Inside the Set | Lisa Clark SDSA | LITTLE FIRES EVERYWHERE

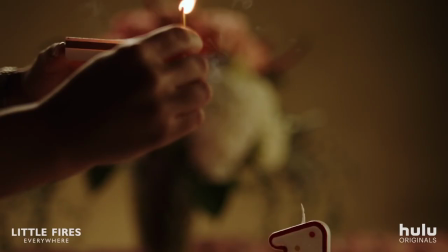0s
The STSA presents Inside the Set with Set Decor.
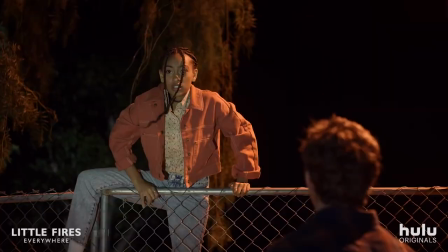3s
Today we're joined by set decorator Lisa Clark of the hit Hulu series Little Fires Everywhere.
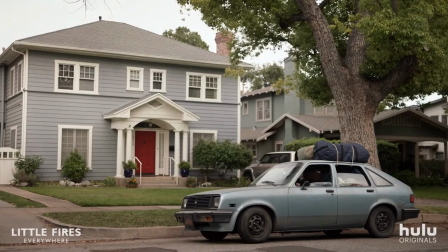9s
The show stars Reese Witherspoon and Kerry Washington and follows families exploring
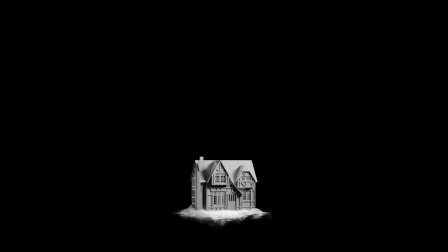14s
secrets and class issues set in 1990s Shaker Heights, Ohio. Hi Lisa, thanks for joining us. Thank you Chase for having me here today.
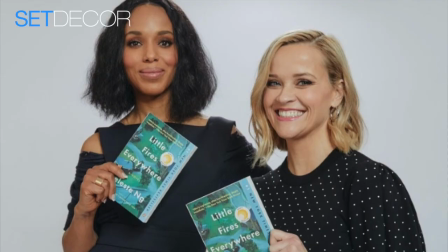26s
Little Fires Everywhere was a very popular best-selling novel. How did that affect you when you first began the show? I read the book several times, so it was really important to me to get the heart of the characters and what resonated with people.
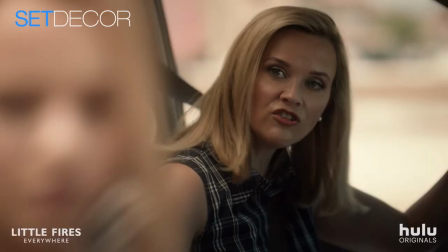41s
The core of the book is the relationships between women and mothers and daughters. We had the opportunity to meet the writer, Celeste Ng, and she was a very enthusiastic supporter of the adaptation of her book. in addition to adding
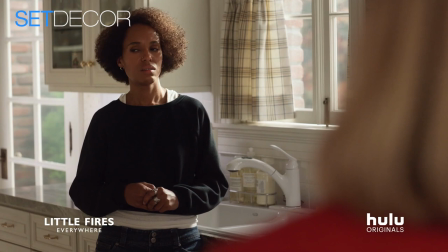55s
the layer of the race relations dynamics that was included with Carrie's character. So she was definitely part of the dialogue, but also extremely supportive of our creative process. The two main houses in the show are very much characters in the story.
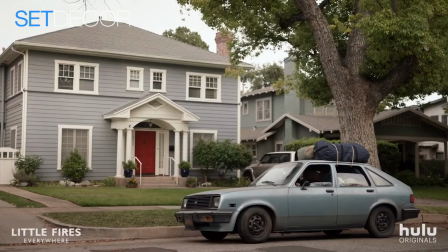72s
Can you tell us a little bit about putting together the Richardson house and the Warren house?
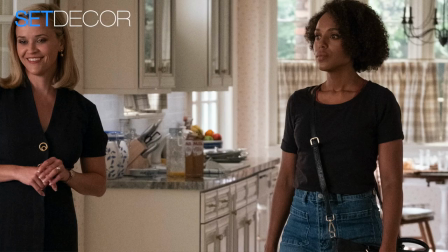78s
They sort of exist in contrast to each other and reflect the nature of Elena's character versus is Mia's character.
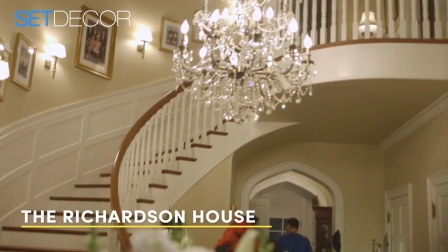85s
I did a lot of research in Architectural Digest, especially for the Richardson House,
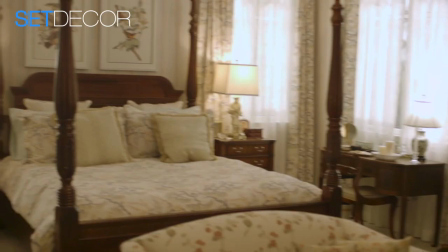89s
to get the correct color palette and the layering of floral textures.
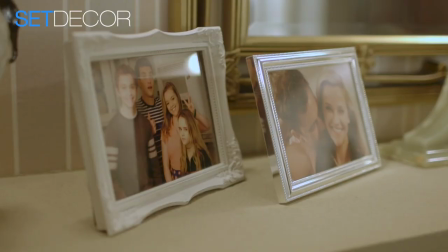94s
It was really important to us that the house was very controlled. We want everything to have a home and everything be in its place at all times, have no clutter, to reflect the wealth of Elena and Bill, and the fact that Elena cares more about presentation than warmth or joy,
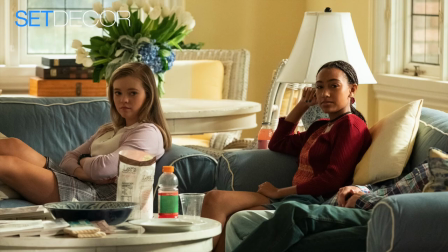114s
and we wanted it to feel that way when the kids were in the space as well.
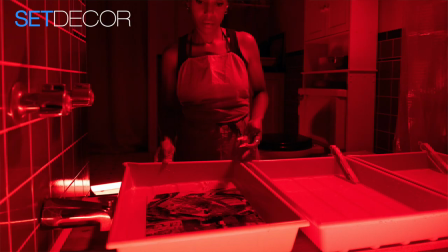119s
In terms of the Warren house, we wanted to reflect Mia's transitory and artistic nature, so it was important to me that it felt like everything that was in that house
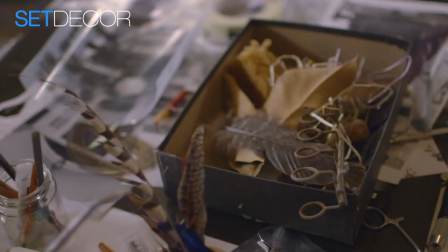132s
could have been picked up at a thrift store or at the side of the road or maybe traveled with her in the car,
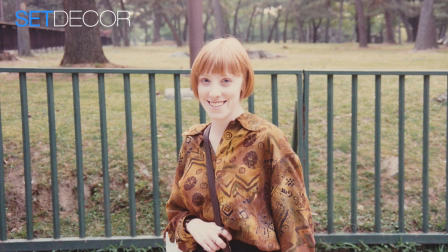138s
but that each piece still had a personality and a soul. I was in college in the 90s, so I remember having to cobble together a space. And a lot of what was available and inexpensive were hand-me-downs and leftovers from the 70s,
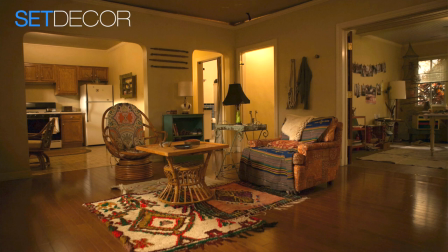153s
because it was before the 70s was really hip, like it is now. So a lot of the items in that house are actually late 70s, maybe early 80s and just put together in interesting ways. I grew up in the 1990s, so it was interesting to see it portrayed on screen. What were some of the challenges you had in recreating the decade? To pinpoint a decade that doesn't have an ossified identity was an interesting challenge.
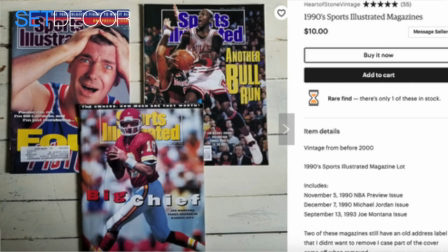182s
We found that we spent a lot of time on eBay, secondhand stores,
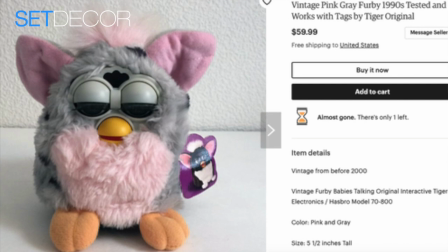187s
and thrift stores looking for items that are completely unpopular now.
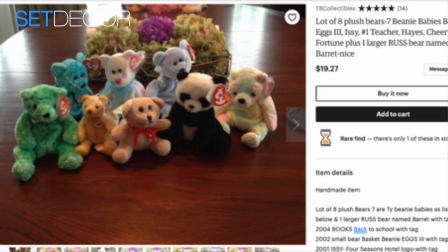192s
I worked with several buyers on the show. One of my main buyers was Robin Holmes, Eva Fersheen, and Joanna Vaneski.
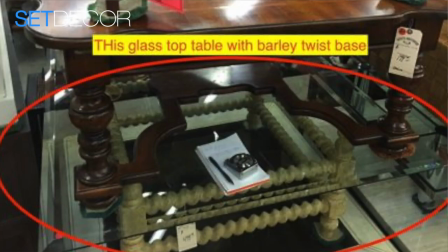200s
And we would get ecstatic when they would find some sort of ugly painted wrought iron white framing for a coffee table or something like that. So it was interesting to try to find these items.
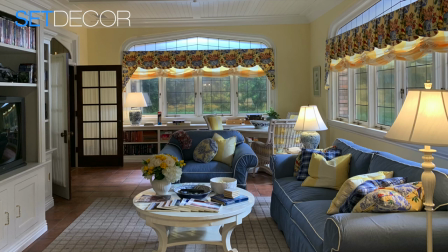214s
Some things we had to recreate, like the sofas that were in the sunroom in the Richardson house where the kids hang out. Those were all built from scratch because that sort of oversized overstuffed look is not something that you find anymore.
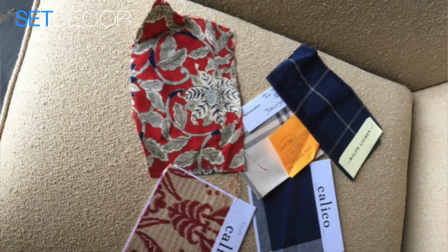228s
A lot of the fabrics came from calico corners because they still had access to the kinds of patterns that were popular in the 90s.